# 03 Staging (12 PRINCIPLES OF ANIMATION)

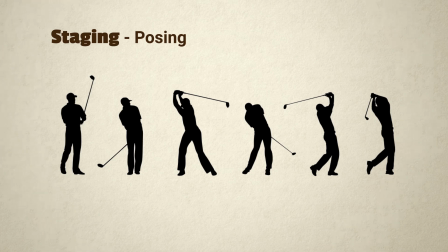246s
Shots can go by very quickly, and you don't want the audience to spend even a fraction of a second trying to figure out what they're looking at.
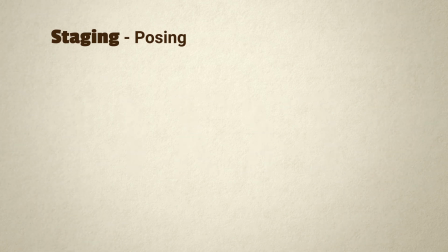253s
Their brain should be focused on the story. Posing for clarity will also make your animations look better.
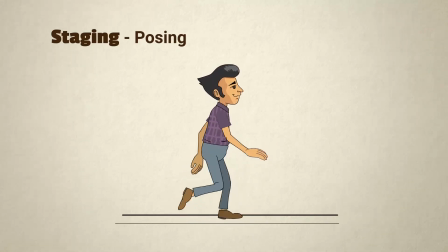260s
Take a look at this walk cycle. Now look at it in silhouette.
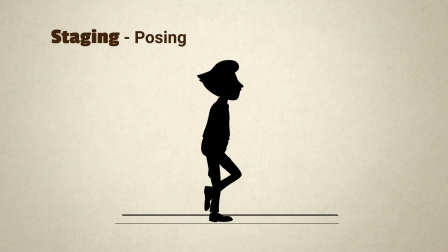266s
Here, where the arms are both down, you can't see them in the silhouette.
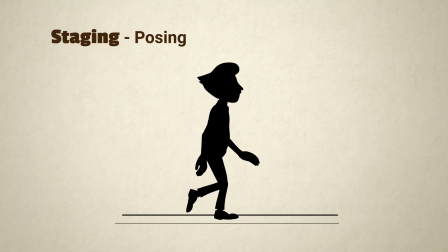271s
Even though it's just a frame, it gives a slight stutter to the animation.
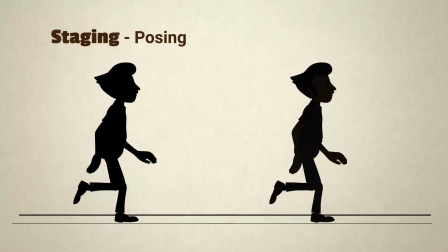276s
It's better to adjust the timing and the pose so that the arms always break the silhouette of the body on every frame.
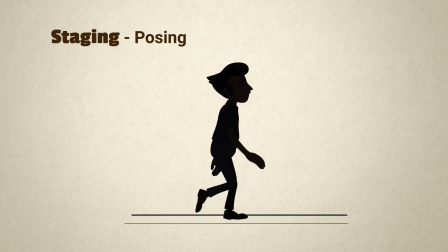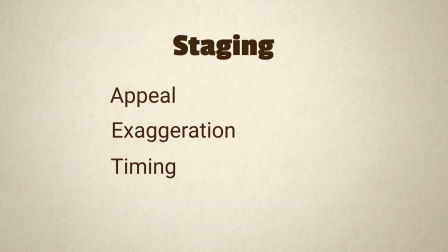290s
Here are some other principles closely related to staging. Feel free to check them out or just move on to the next video. I'll see you there.